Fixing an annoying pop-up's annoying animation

Today I'm going to recreate another problematic transition that I saw on the internet on a news website this time. And this was a modal window that appeared. It's one of those annoying windows that pops up on every website these days asking you to sign up for a newsletter or something. And usually I just dismiss them immediately, but this one I noticed it faded in a really ugly way. The background shade kind of appeared suddenly, then the modal faded in, and the close button wasn't visible for a moment.
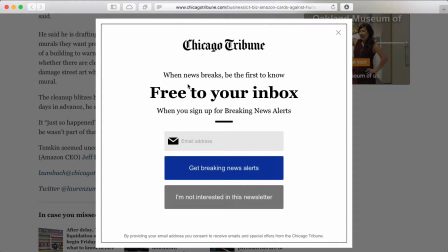[0:30]
And then it suddenly appeared. It didn't fade in nicely, it just suddenly appeared. And when I closed it, it took a long time to animate out.
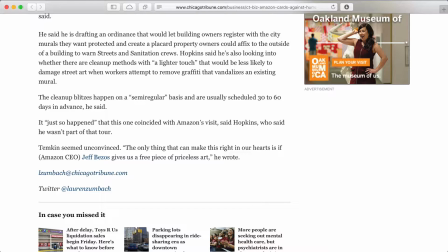[0:36]
I'm just sitting there waiting for it to go away so I can continue reading. And at that point, I've already closed it, so it doesn't really matter to them if I'm still seeing it as it fades out. It should really just go away quickly. And so in this example, I'm using Flinto to recreate this transition. And I first do it the broken way. I recreate all the problems. And then we fix those problems and create a transition that works much more nicely. So I hope you enjoy it. Let's get started.
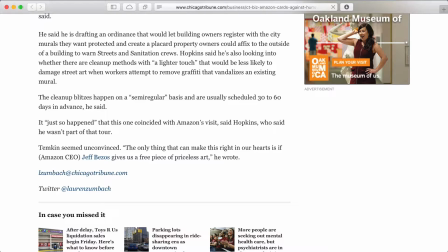[1:04]
Let's first take one more look at that transition. So here's the website. The modal's about to pop up. And the first thing I want you to notice is that the shade in the background doesn't animate in. It just appears suddenly, and then the modal fades in. So you see that? Now I'm going to play it one more time.
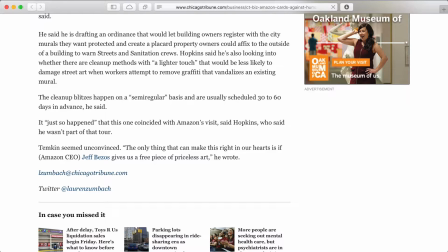[1:20]
And this time I want you to notice that the modal itself fades in kind of slowly. It could stand to fade in a lot more quickly.
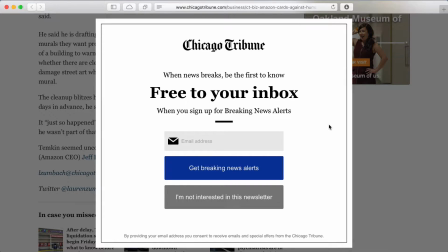[1:27]
Because the longer I'm waiting for that to fade in, I'm just sitting there waiting so that I can see what the heck this is. The only reason for this to animate in at all is just to make it slightly less jarring. But they've already kind of made it jarring by having the background fade in immediately, and now I'm just waiting for this kind of pointless animation to complete.
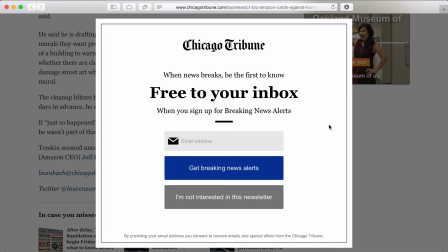[1:45]
Next thing to notice is that there's no X button. So let's play this one more time. You'll notice in the top right, there's no X button to get rid of it. And it takes quite a while before it appears. Now, I don't know if that was intentional so that I wouldn't dismiss this too quickly, but that seems a little shady.
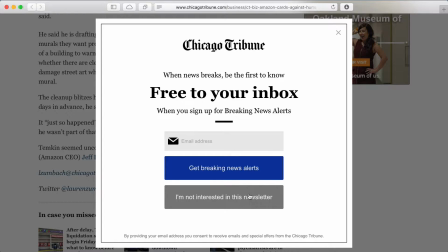[2:01]
And even when it does appear, that would be nice if it animated in, but of course it just appears suddenly. And then let's watch when I close it.
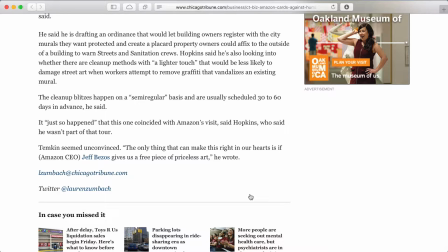[2:11]
That animation takes too long in my mind, because at that point I've already said I don't want to see this and I just want to get back to the article, but I have to just wait a moment while it fades out so I can see this gratuitous animation.
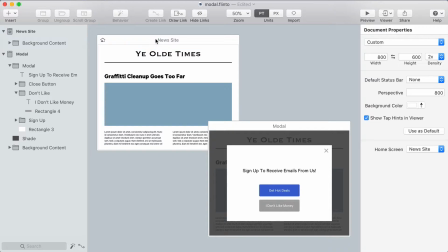[2:23]
Okay, to set up this animation, I have two screens. One is the article, and one is the article with a modal overlaid on top of it. So I'm going to create a big link on the first screen, targeting the second screen.
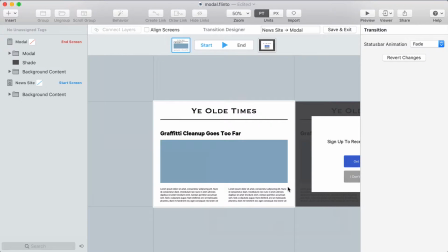[2:36]
Then I'm going to create a transition where I'm going to set up this animation, and I'm going to start by doing it the way that I saw on this website, which was kind of broken.
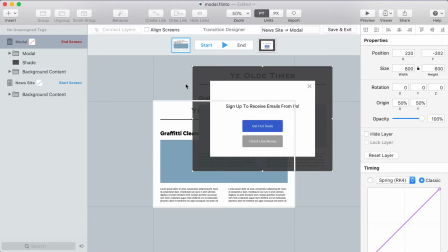[2:43]
So I'm going to make the same mistakes on purpose here. First thing I'm going to do is align the screens, and now I need to make the start of the transition look like the start screen.
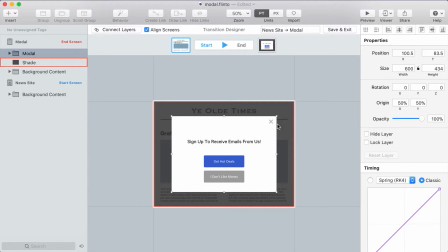[2:53]
So that means hiding all these elements. I'll start by fading out this close button because I want that to animate in a special way. So I'm going to fade it out, make the opacity 0, and I'm going to scroll down here to timing and set the duration to 0.
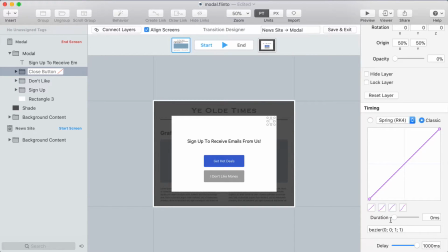[3:07]
And then I'm going to set the delay to 1000 milliseconds, which is 1 second. That means there's going to be a 1 second delay, and then it's going to appear without any animation. Now the modal itself, this entire group, I'm going to fade that out.
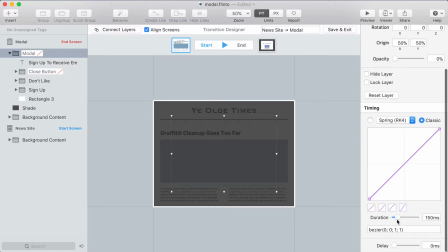[3:21]
And I'm going to make sure the duration for that is something a little bit too long. So half a second, that's a bit longer than I would do intentionally, but the website that I used for my example, I think the animation was a bit too long.
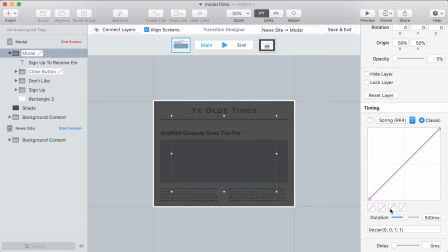[3:36]
Next, I'm going to take this background layer and fade it out, and it also appeared too quickly.
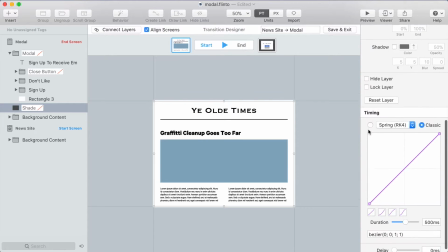[3:42]
So I'm going to set the duration to 0, so there's no animation for the background. Now remember, these are mistakes that I'm intentionally creating for the purpose of this demonstration.
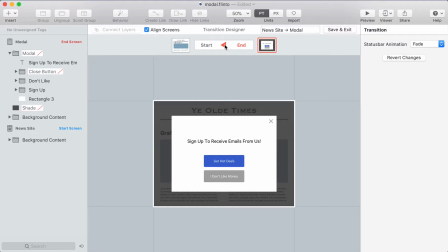[3:52]
So as I toggle back and forth, you can see that the background appears immediately, then the modal fades in, and then the X appears immediately. So a very jarring transition, I think. So I'm going to exit out of the transition designer and make some links going back.
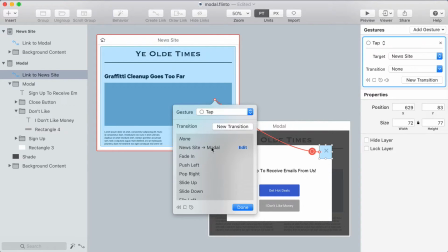[4:08]
So I'm going to make a link over this X, target the original screen, and what I'm going to do here is duplicate the transition that I just made. I'm going to select that. I'll rename this to go back.
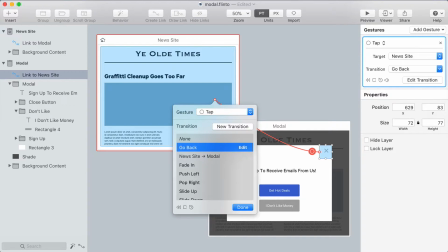[4:23]
So I'm going to customize the transition when you go back. And I'm going to click this button down here in the bottom left, which is reverse transition. Because I'm using the same transition, but it goes in the opposite direction. So it's very important that I choose this reverse transition.
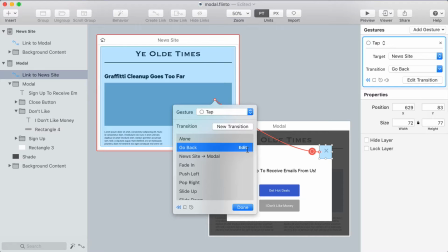[4:37]
And I've duplicated it so that I can make tweaks to this version that goes back. So now I'm going to edit it and I'll make those tweaks.
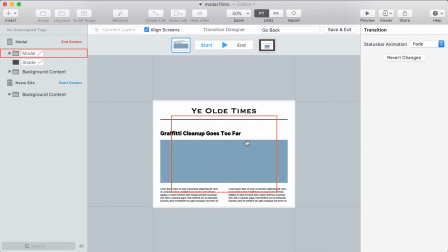[4:45]
So what I want to do is I want the X button to not have the delay when it goes back,
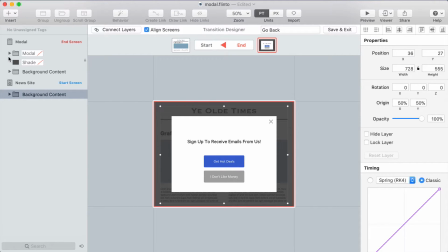[4:50]
because on the actual website, when I dismissed this modal, the X button didn't have any delay when it went back. It faded out with the rest of the modal. So what I'll do is I'll find that X button here, the close button layer,
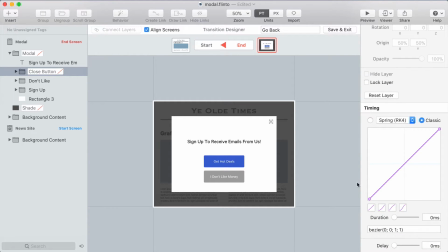[5:04]
and I can turn the delay off of it. But actually, what makes this even easier is that it doesn't need to do anything. So I can right click here and say reset layer. And now this layer has no animation on it, and it's just going to fade out with the rest of the modal, which is a group that encompasses it. Now I can test that out, and that looks like what I wanted.
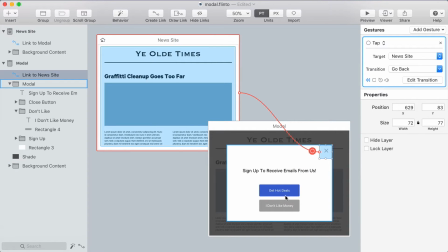[5:23]
All right, so now when I go from the article to the modal, it uses one transition, and when I go back, it uses a slightly tweaked version of it. So I'm also going to link this button here, which also dismisses the modal, to use that same go back transition.
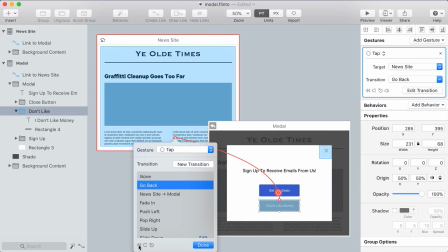[5:38]
And again, it's very important that I choose the reverse transition option, because this transition was originally set up as a transition that goes from the article to the modal, and in this case, we're using it in the opposite direction. Okay, so now I want to test it out.
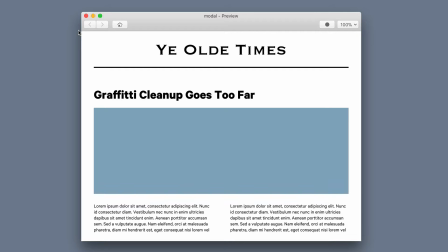[5:52]
I'm opening the preview window, and I can tap both of these links, one to open the modal and one to close it, and you'll see all the problems here.
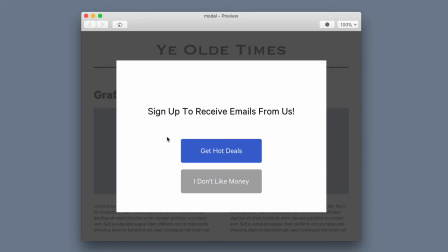[6:00]
The background doesn't animate in, so it immediately flashes into existence.
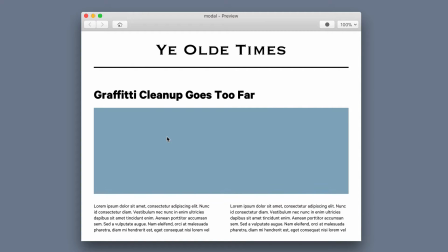[6:05]
Then the modal fades in a bit too slowly, so I'm sitting there waiting for it. And then the X button is not visible until a moment later when it appears suddenly without animation.
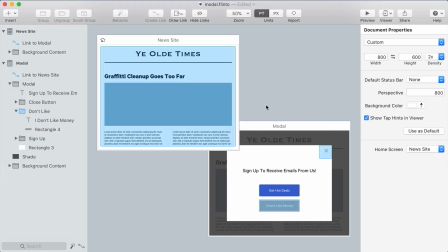[6:15]
All right, so let's fix all these problems. So I'm going to select my first big link, and I'm going to, let's rename the transition that we created.
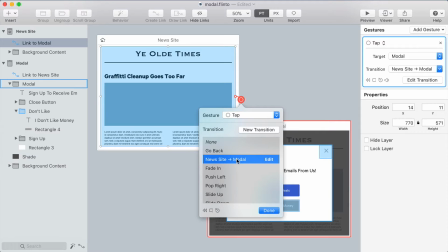[6:24]
So this is the first transition that we created. I'm going to call it bad modal. Now I'm going to duplicate that, and I'm going to select the duplicate one, and I'll name it good modal. So this is the one that I'm going to fix and make it work better. So I'll click edit on that so I can make those fixes.
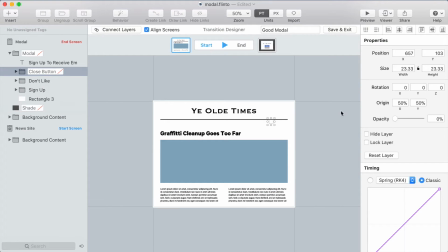[6:40]
Now the main thing we want to do is reset this close button, because I don't want that to have the special animation where there's a delay. I just want it to animate in with the rest of the modal. So I'm going to say reset layer. So that layer, it's as if I never touched it. And now the shade layer in the background, that animates in too quickly, right? It's 0 milliseconds, it just appears suddenly.
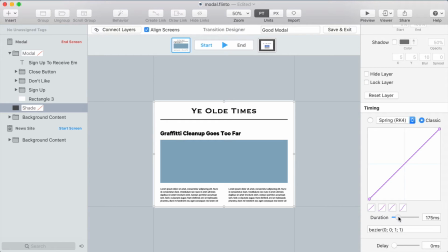[6:59]
So I'm going to set that to, I'm going to go with 150 milliseconds, because I want that to come in pretty fast, but not instantly, because it's too jarring. Now the modal itself, 500 milliseconds is too long, especially when this is something that pops up, people weren't expecting it, and they're sitting there waiting for it to appear.
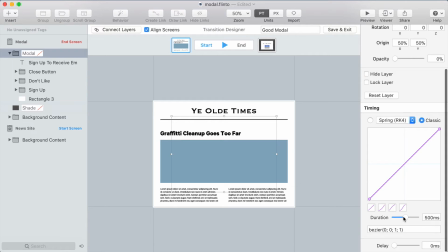[7:17]
We'd like it to appear more quickly. So I'm going to say 250, a little bit slower than the background.
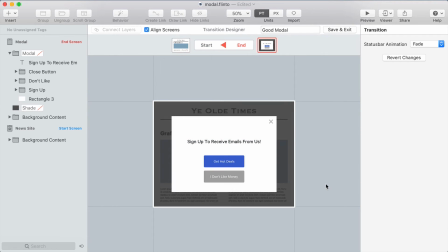[7:23]
And that looks nice. That's all I need to do. So I'll exit out. And now I want to just set up these backlinks.
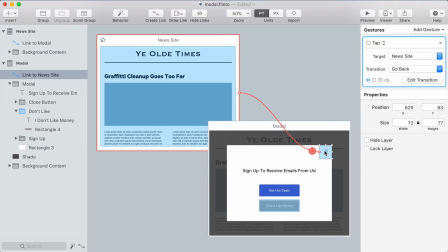[7:30]
And now I'm going to change both of these links that go back to just be regular backlinks, because the transition, the way it's set up now, can work nicely in either direction. So I'm just going to select the first link, press B on my keyboard to change it into a backlink, and then select the second link, press B on my keyboard.
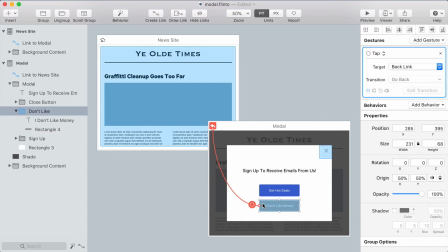[7:47]
That's the shortcut to turn it into a backlink. Remember, backlinks go back to the previous screen and reverse the transition automatically.
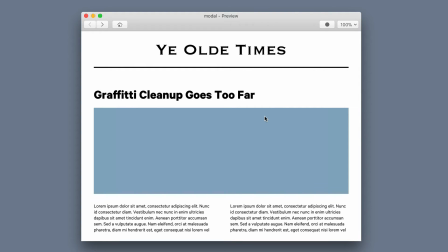[7:55]
All right, now this is a lot smoother. You don't see that jarring flash. The X button fades in with everything else.
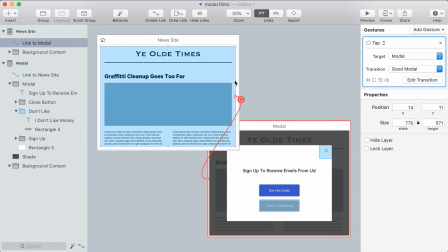[8:01]
Much nicer. Now to really demonstrate the difference between these two, I'm going to make it so that there's two links on this screen. So I'm going to make this link take up half the screen and then draw another link next to it. And on this one, I'm going to use the bad modal transition that we created earlier.